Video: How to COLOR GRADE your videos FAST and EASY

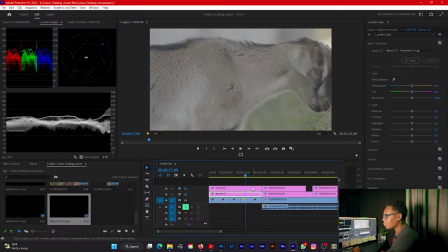(7:03)
So here I captured a video of a wild goat I stumbled across on the road and it looked interesting so I took out my camera and recorded the goat yeah I'm the goat and this is what it looks like with the lumix conversion
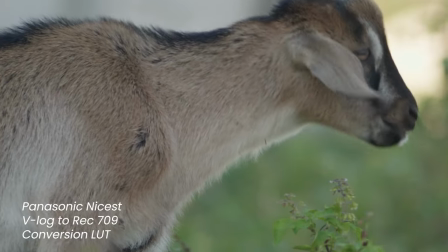(7:19)
lot this is pretty amazing it's performing pretty good and
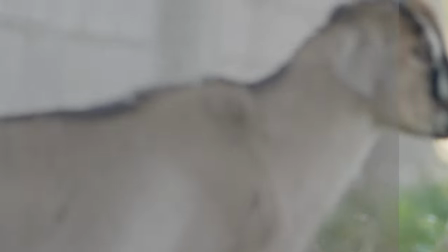(7:24)
this is what it this is what it looks like with the gamut conversion lot pretty
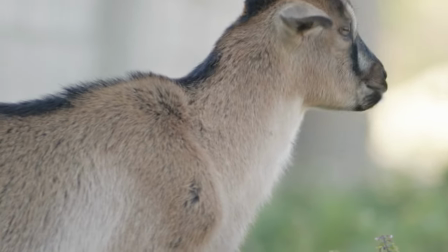(7:30)
amazing they're quite similar if you ask me they're doing an amazing job
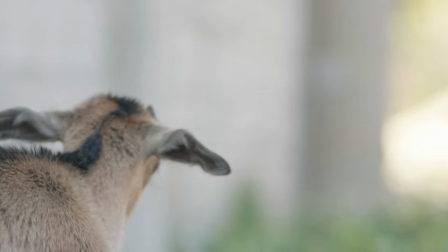(7:35)
now I also got a vlog footage talking headshot of
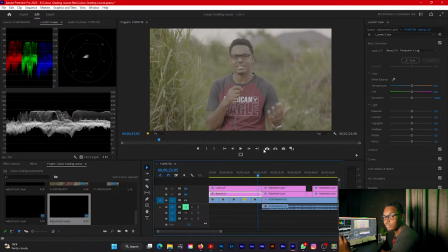(7:40)
me earlier today and i'm going to try the conversion lot on them now this is
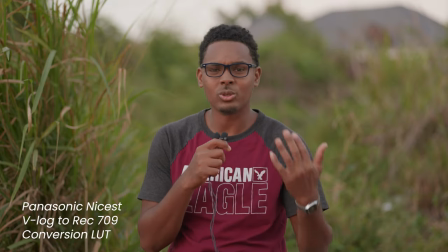(7:45)
what it looks like with the lumix conversion lot a tad bit too dark for my liking but it's okay and this is what it looks
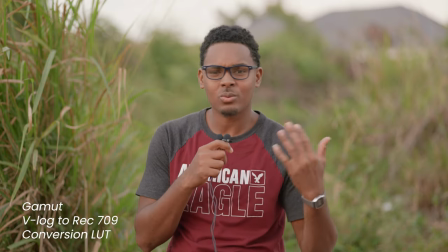(7:56)
like with the gamut conversion lot this is perfect this is perfect for my
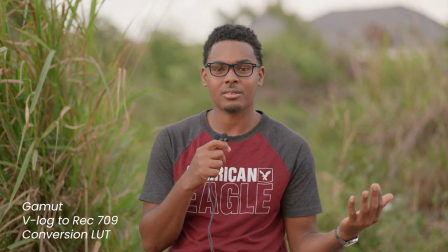(8:02)
workflow my face is properly exposed the shadows are showing and over here on my
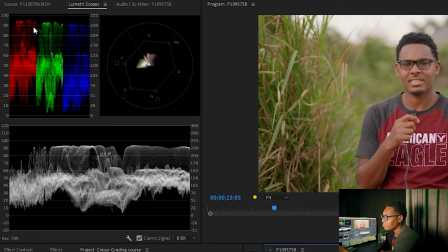(8:08)
lumetri scope nothing is clipping if you look up here on the RGB panels all the colors are close to each other nothing is over saturated over here and
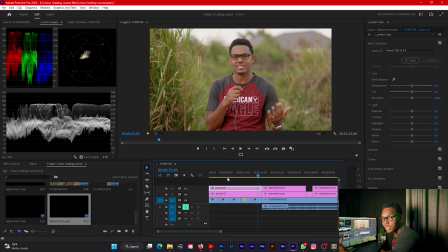(8:19)
this is a good base plate to start my color grading process now let
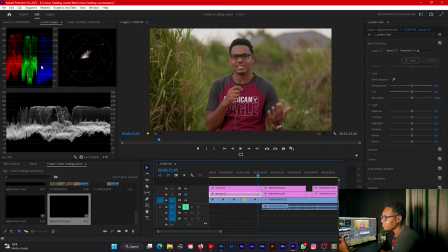(8:24)
me check the lumix conversion mode and the red is a bit too high up here and I look a bit magenta now this is a little out of my
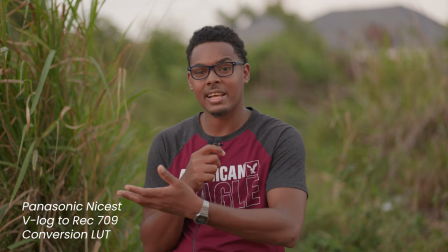(8:36)
taste because i am already colored and i don't want too much saturation in my
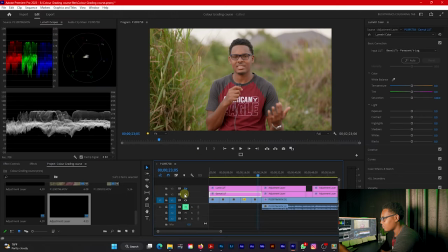(8:42)
skin tone so i would prefer the gamut conversion lot for
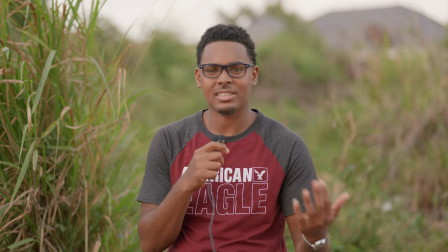(8:48)
my workflow especially my talking headshots for youtube with using panasonic vlog let me move over now to
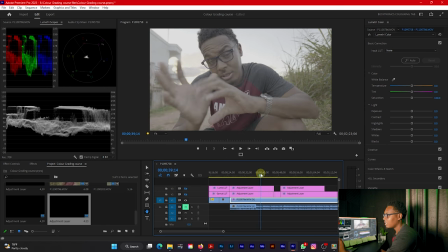(8:59)
another talking video this is this video by the way and let me compare now i used the
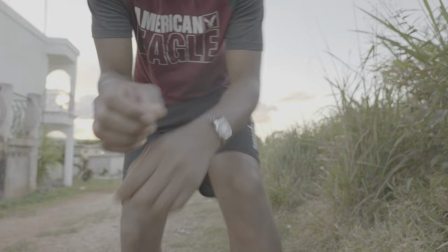(9:06)
gamut conversion lot for this video to test how it would work with my workflow this
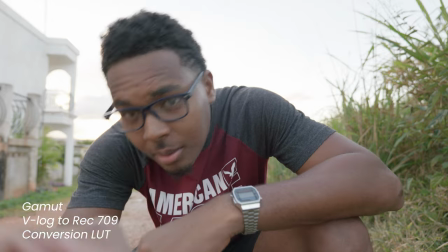(9:12)
is what it looked like with just the conversion lot and this is what
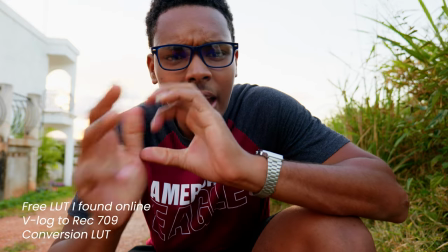(9:18)
it's like with some random conversion that i found online for free just for
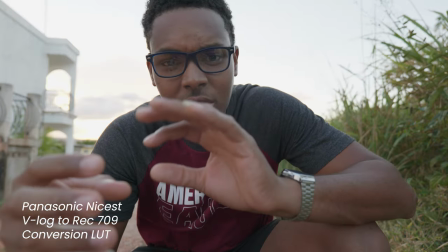(9:24)
some comparison and this is what it looks like with the panasonic conversion lot
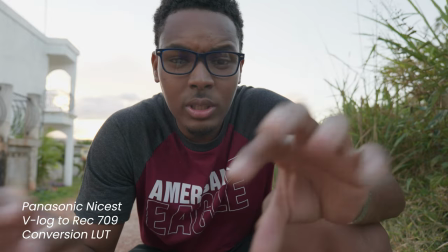(9:30)
now the panasonic conversion lot is a bit too dark for my liking and
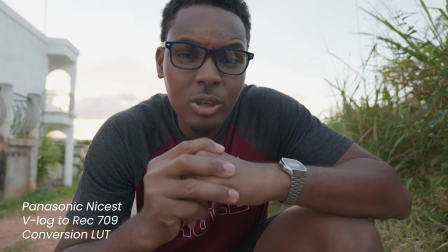(9:36)
we've seen this trend throughout the video i don't know if it's something
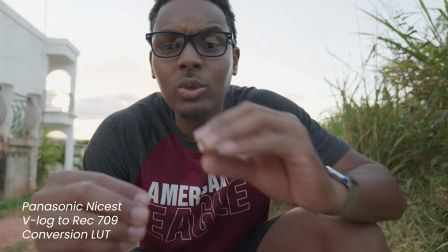(9:42)
that we have to compensate for when exposing when capturing the shot
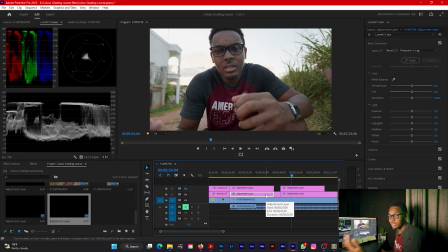(9:47)
but i captured this shot pretty exposed it wasn't dark I think it was around between plus one to plus three so I wasn't underexposed but this is a bit too
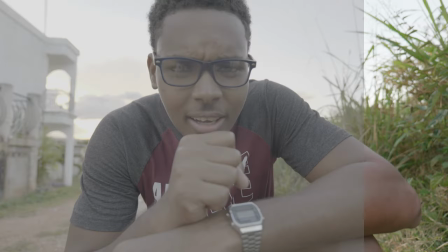(9:58)
dark for my liking I like how the gamut lot handled this
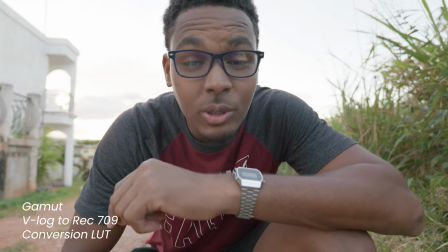(10:04)
conversion because my face is properly exposed the background isn't really
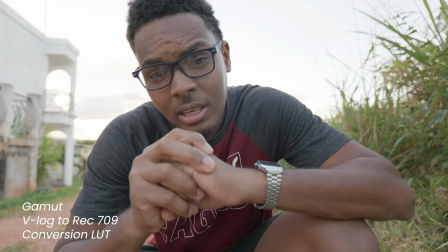(10:08)
blown out apart from the sky which is a sky of course and this just looks more
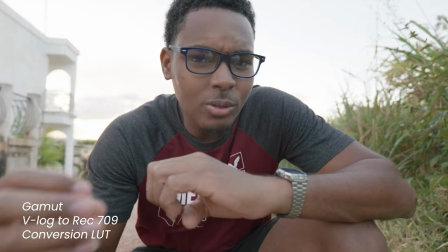(10:13)
natural my skin tone looks correct with this conversion not and then
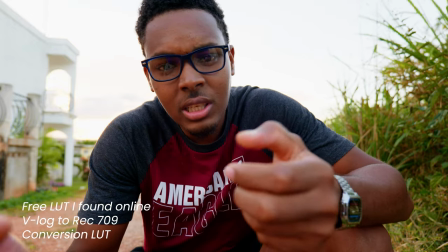(10:18)
you have this random free one i found online with which i really don't know
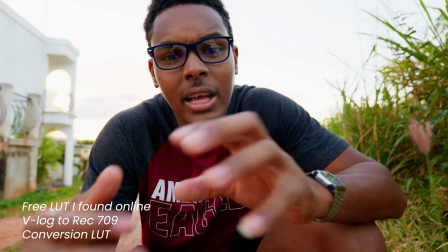(10:23)
what is taking place here i wouldn't use this at all now let
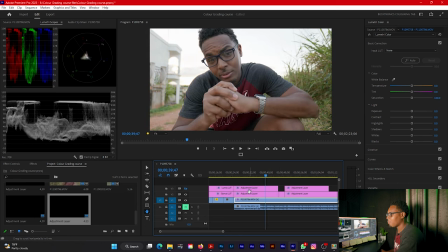(10:29)
me move on to show you guys how it would look if i color graded the
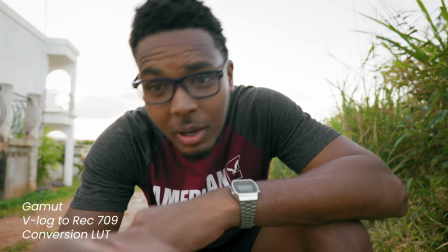(10:34)
gamut video and how it would look on my talking headshots and this is
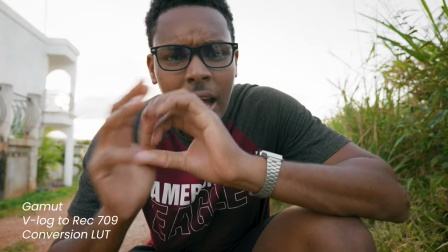(10:40)
my color grading for one of my talking headshot videos as you
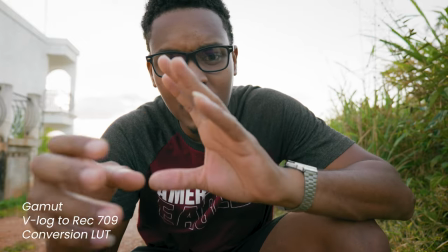(10:46)
guys seen in the beginning of the video and this is what it would look like on the lumix conversion lot now as you see
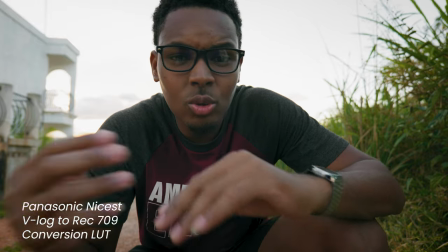(10:54)
my skin tone is too much towards the magenta side and the shadows are too dark so i
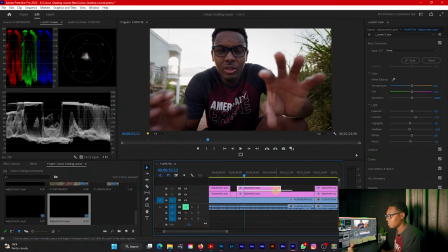(11:01)
would definitely choose the gamut conversion lot for this kind of workflow